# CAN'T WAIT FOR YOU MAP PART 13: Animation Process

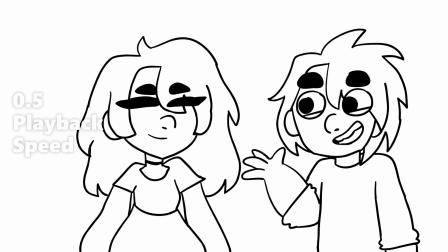I'm going to first start by talking about how I make my animatics. Basically, my animatics are all the keyframes of the animation.
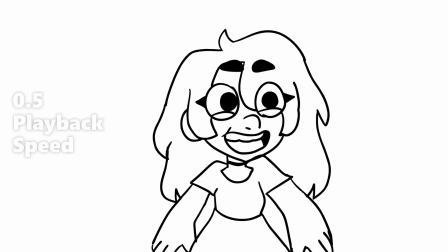I don't have to make the line art smooth like the final animation, so I sketch in all the important poses so it's clear what the animation is about and what the things in the animation are doing.
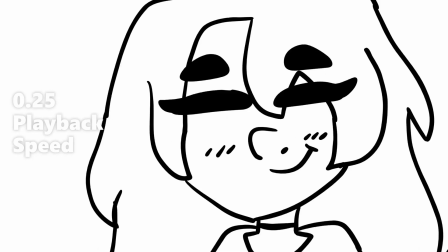I find that the more clear you make the animatic, the easier the animating is.
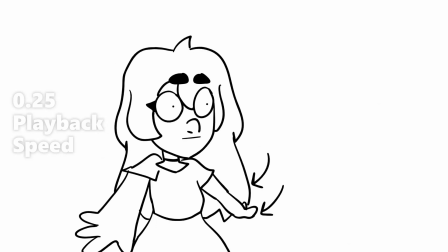I try to make it clear what path the things in the animation are going in, so that when I animate,
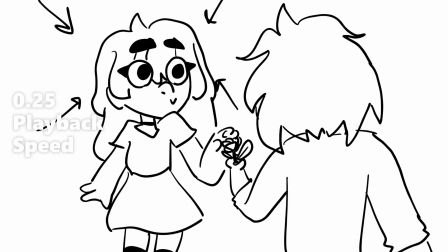all I have to do is redraw it to smooth out the line art and add in some in-betweens to make it smoother and make the things seem more alive. So some of you may be wondering why I didn't use this animatic for my final animation. And the first reason is, and some of you may agree, you can't really tell what's going on.
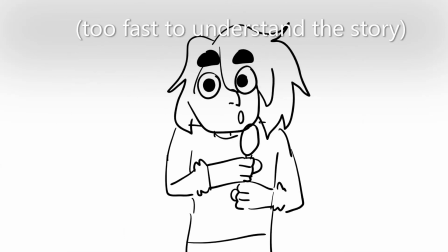Everything goes by so fast and it's really unclear what the story is. Furthermore, the idea for my animation was that they were walking home, but with the way I showed it in the animatic, that was also really unclear. So as you can see, the ending is blank, and that's because at that point in making the animatic, I realized it just wasn't gonna work. So I went back to my sketchbook to work on another storyboard with a new idea in mind.
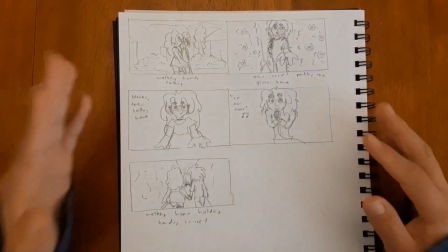So after I realized that Animatic would not work, I was kind of like, I don't have much time now.
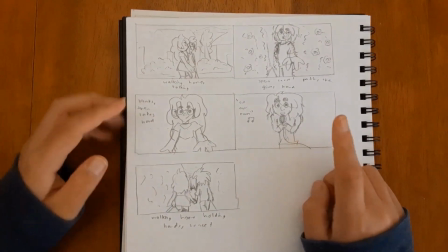So as you can see, this storyboard is a lot more rough than my other one, but it still worked.
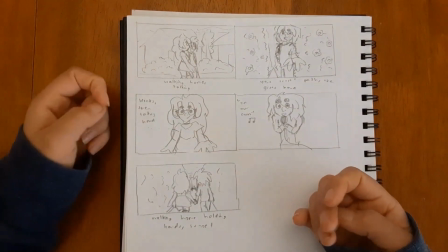So I tried to address some of the problems with my first idea.
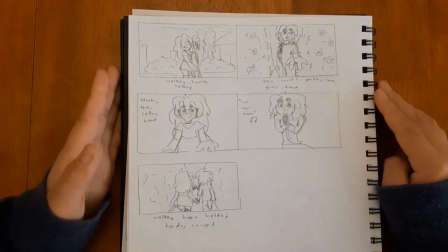So one of the problems was there was too many scenes. There was like 8 or 9 scenes, I don't remember exactly, but there's too many scenes.
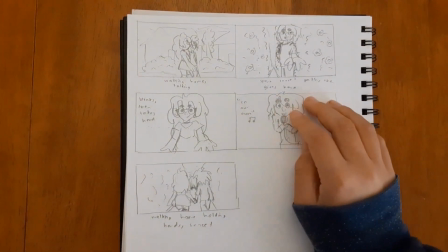So what I had to do was like make there less scenes. So here there's only 1, 2, 3, 4, 5 scenes.
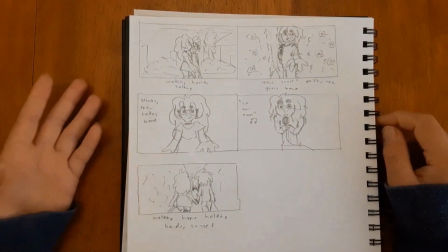And like the first animatic, you couldn't see like what was going on because it was going by too fast.
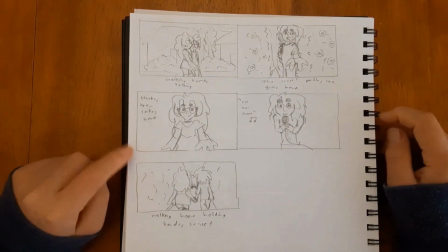This one, it's still going by pretty fast, but you can, I think,
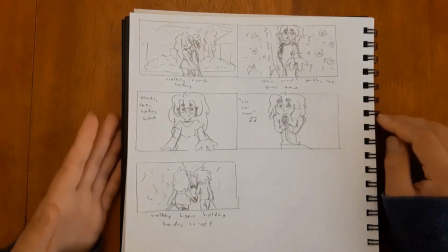kind of get an idea of what's going on, which makes all of the effort of animating a little more worth it.
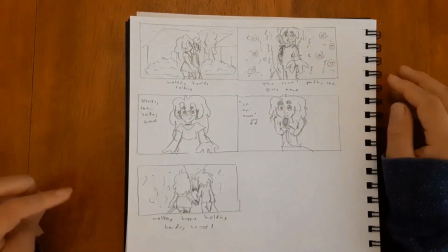Another one of the problems was you couldn't really tell that they were walking home, and to make that effect,
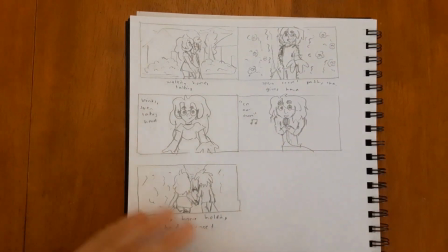you would have to like have the background kind of moving, like, and that would include some like 3D effects,
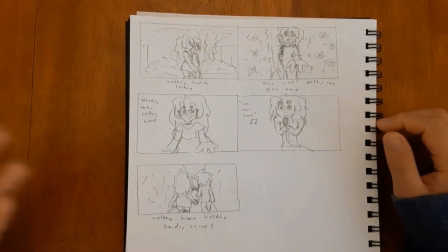which is difficult for me.
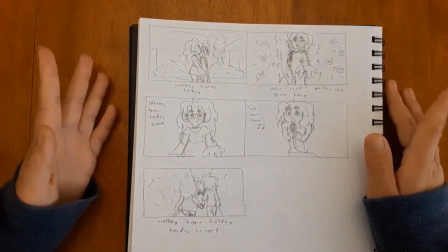I'm not very good with 3D stuff, so I decided to change it, and now I did like this side view of Wolfie and Jordan,
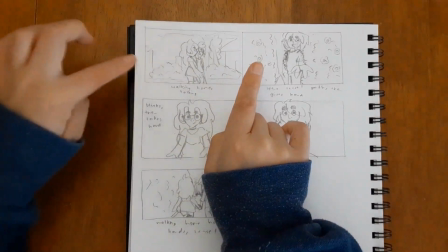and they're walking home to like a sliding background, and there's gonna be like a walk cycle.
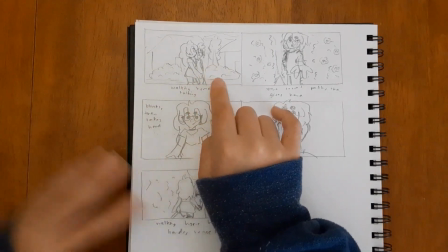So they're walking home, they're still talking, and then they come upon this kind of,
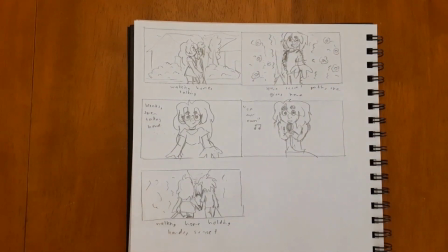to the side of them, there's going to be like a lot of very tall bushes, so there's not going to be houses there anymore.
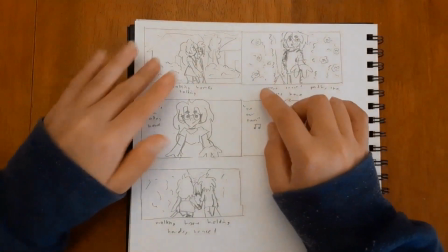They're walking by houses on the way home, and then they're going to encounter some like really tall bushes.
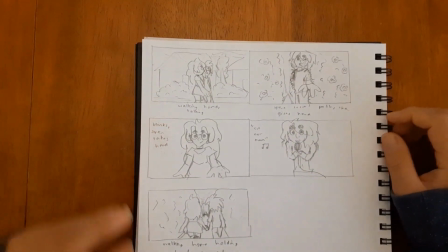I don't know if you've seen those before, but then Jordan is like, oh, and he kind of points and he's like, that's that secret path that I know about.
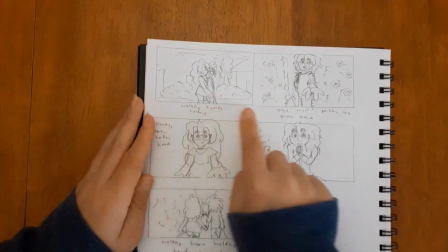He wants to take her on the secret path. So moving on to the next scene,
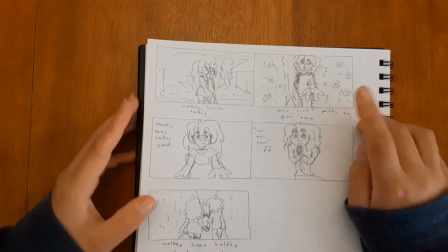he kind of just opens up these bushes and it reveals this secret path.
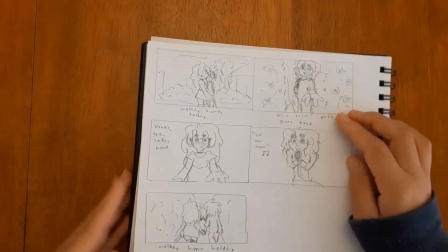So then he lends like a hand out and is like, come with me. And then Wolfie, she does that, like, I don't know if you've seen it before,
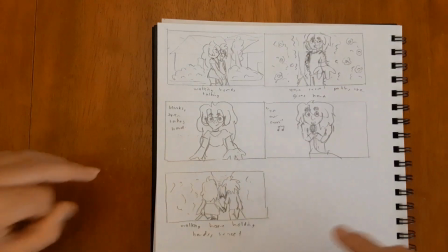but in cartoons when there's people with like the long eyelashes, they do that like really, I don't know, slow blink kind of,
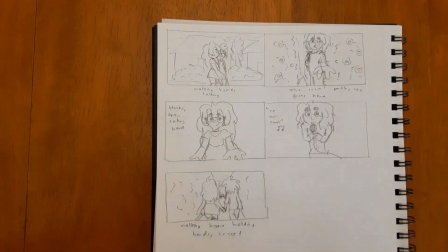where like the eyelashes are kind of like falling behind their eyes.
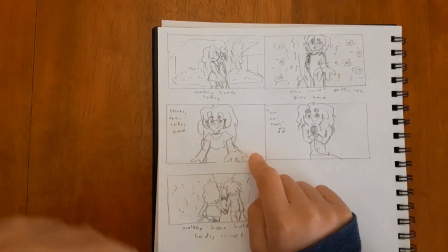So Wolfie does one of those things, and then after that she kind of gives her hand out and she's like, okay.
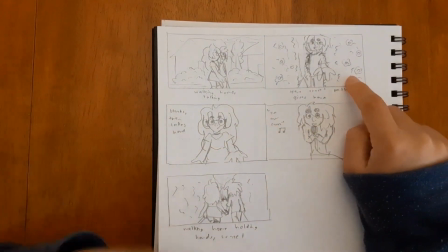So they're both gonna walk down that secret path.
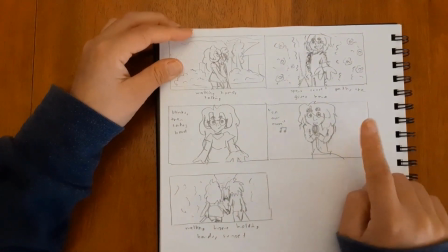And then for the next scene, Jordan, this is like the first idea,
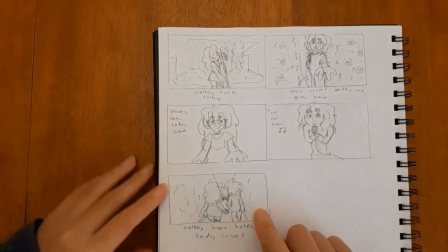Jordan is singing on her own, and then again, like the first idea, this is a little different though.
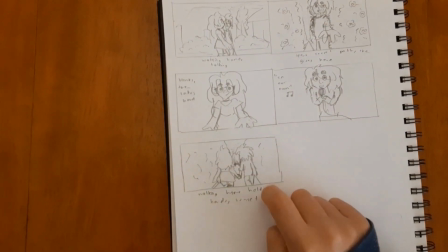They are walking home, holding hands towards the sunset, but this is on the secret path.
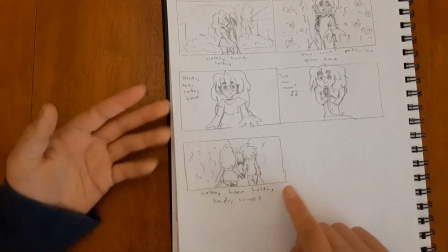So yeah, that's for the outro music of my part. So that was my idea for my part.